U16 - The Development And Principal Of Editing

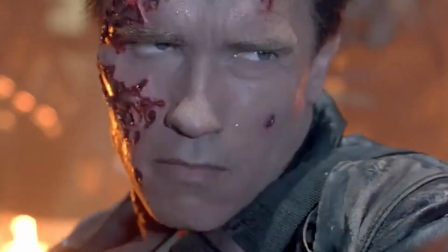Our first example is the cut transition. This is the most common transition used in films to allow the audience to see action from different perspectives.
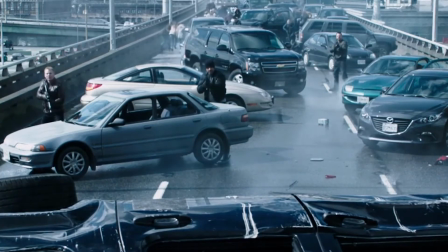An example of this shown here, where you can see the enemies from a distance, and then it cuts to a close-up of them from a different perspective.
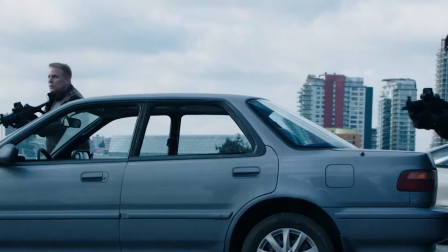The cut also allows you to transition from one scene to another. An example of this here shows a shot at sea, cut into a shot in a club abruptly.
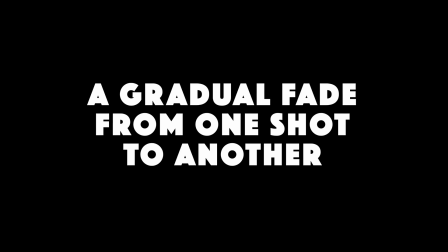Another technique is the dissolve transition. This is a gradual fade from one shot to another, as seen here in Rocky II.
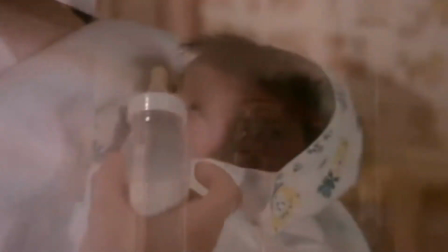It is used to imply a difference in time between two shots, allowing the audience to know what time has passed. The fade transition, commonly used at the start or end sequence of a film, usually shows a black screen fading to the beginning shot, or at the end it will fade to black.
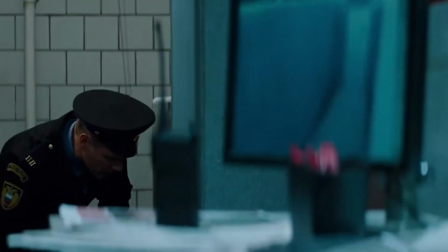An example of this is at the start of a film and the end of a film.
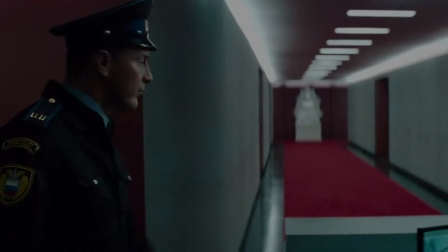This is a very simple transition used to give the audience an understanding that the film has begun or has come to an end. The wipe transition,
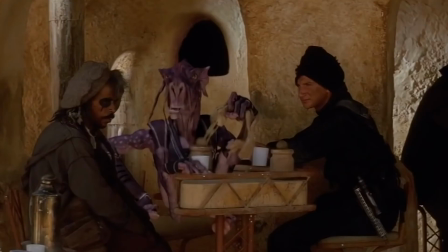famously used in Star Wars, is a technique where one shot replaces another by travelling from one side of the frame to another,
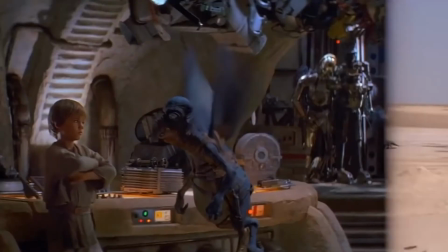or by using a shape. Not that commonly used anymore, but got the job done back then. The point of view shot, aka a POV. This is a short film scene that shows what a character or subject is looking at, represented through the camera's perspective.
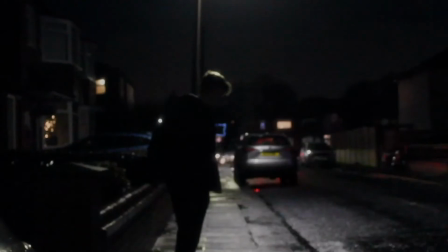I've personally used this shot in my music video Forever, where you can see the victim through the eyes of the villain.
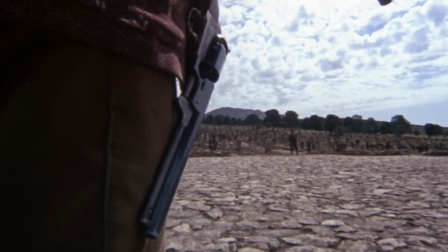A shot reverse shot is a film technique where one character is shown looking at another character and vice versa.
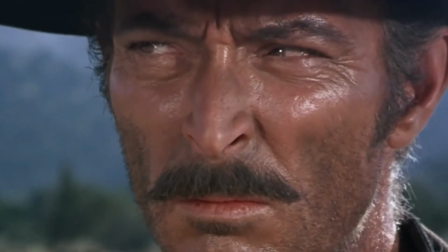Since the characters are shown facing in opposite directions, the viewer assumes that they are looking at one another.
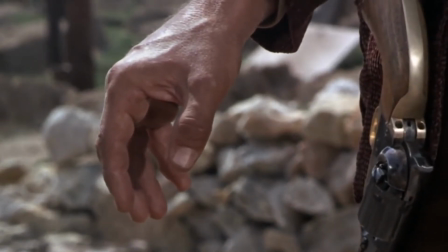Watching this clip shows cowboys staring at each other as the shot reverse shot shows their face looking in the opposite direction.
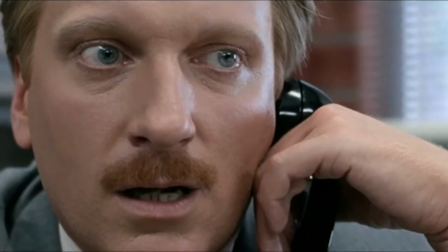The cutaway shot is the interruption of a continuously filmed action by inserting a view of something else.
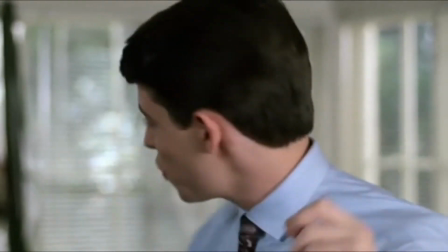It is used to establish the location in which the current scene is in, or used to adjust the pace of the current action.
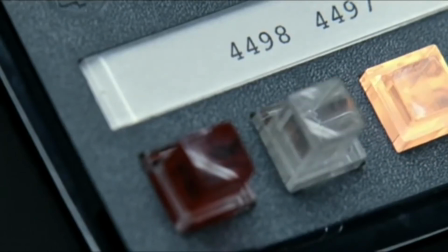An example of this here shows the button on a telephone to slow down the pace of the action. So how does editing provide the audience with information?
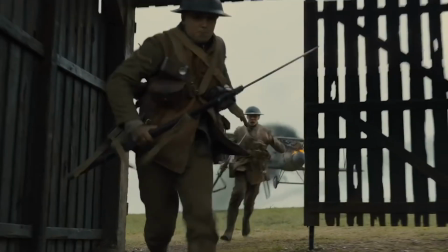Well, editing is a form of storytelling. This means that it delivers vital information to the viewer, which makes the media or story much easier to follow, and therefore more enjoyable.
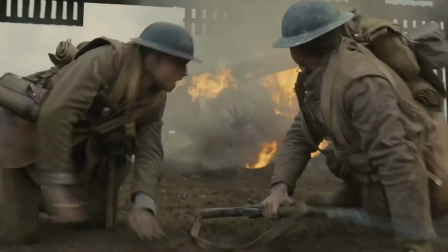It also uses techniques, as listed earlier in the video, to highlight certain aspects in the film, which may be more of importance than other subjects.
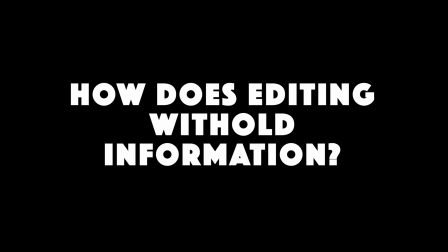How does editing withhold information?
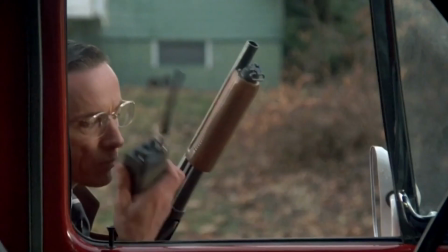Well, editing can withhold information as it can be used to manipulate the audience's perspective of what's about to happen by building suspense, as seen here in The Silence of the Lambs.
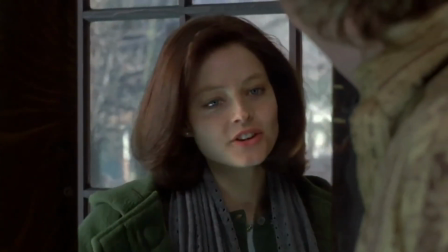From an audience perspective, we assume that the agents are going to bust into the building that the man and his wife are in.
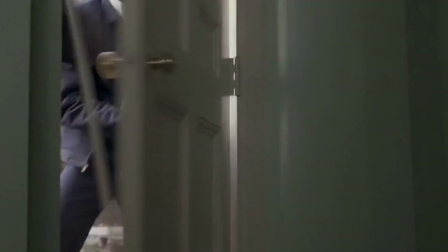However, we soon realise that they are at a completely different location. How can editing be done with rhythm?
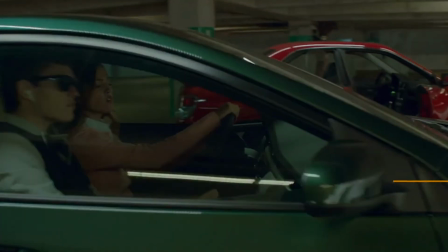Multiple techniques can be used in editing to make the film appear as if it's running in rhythm. For example, cutting to the beat can be used in particular music videos.
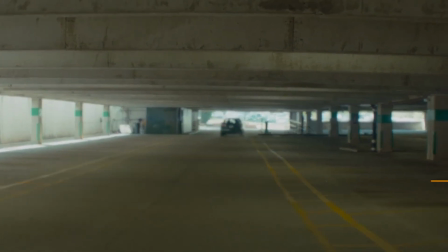This makes it easier to follow and more enjoyable for the audience. As seen in this video, cutting is used in time with the video and follows his lip syncing.
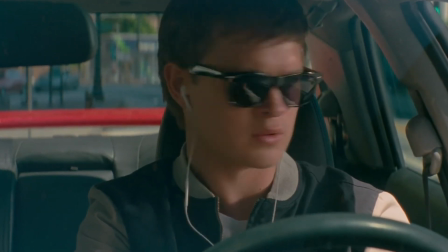Bell bottoms. Bell bottoms.
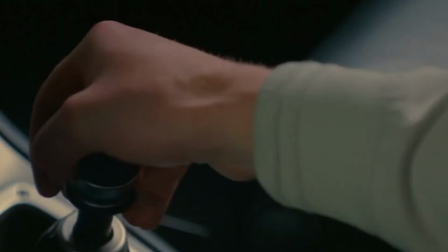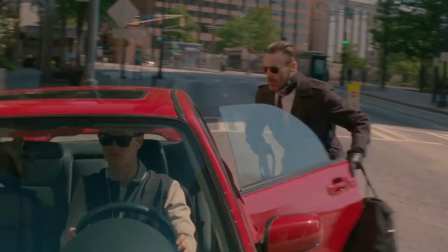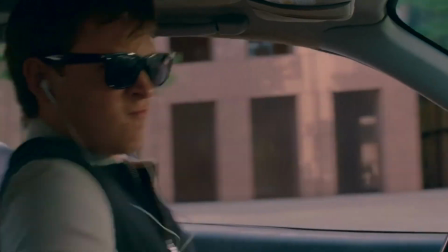Thank you for watching. If you have any questions, please feel free to ask them. It's a wrap. Yeah, chicken.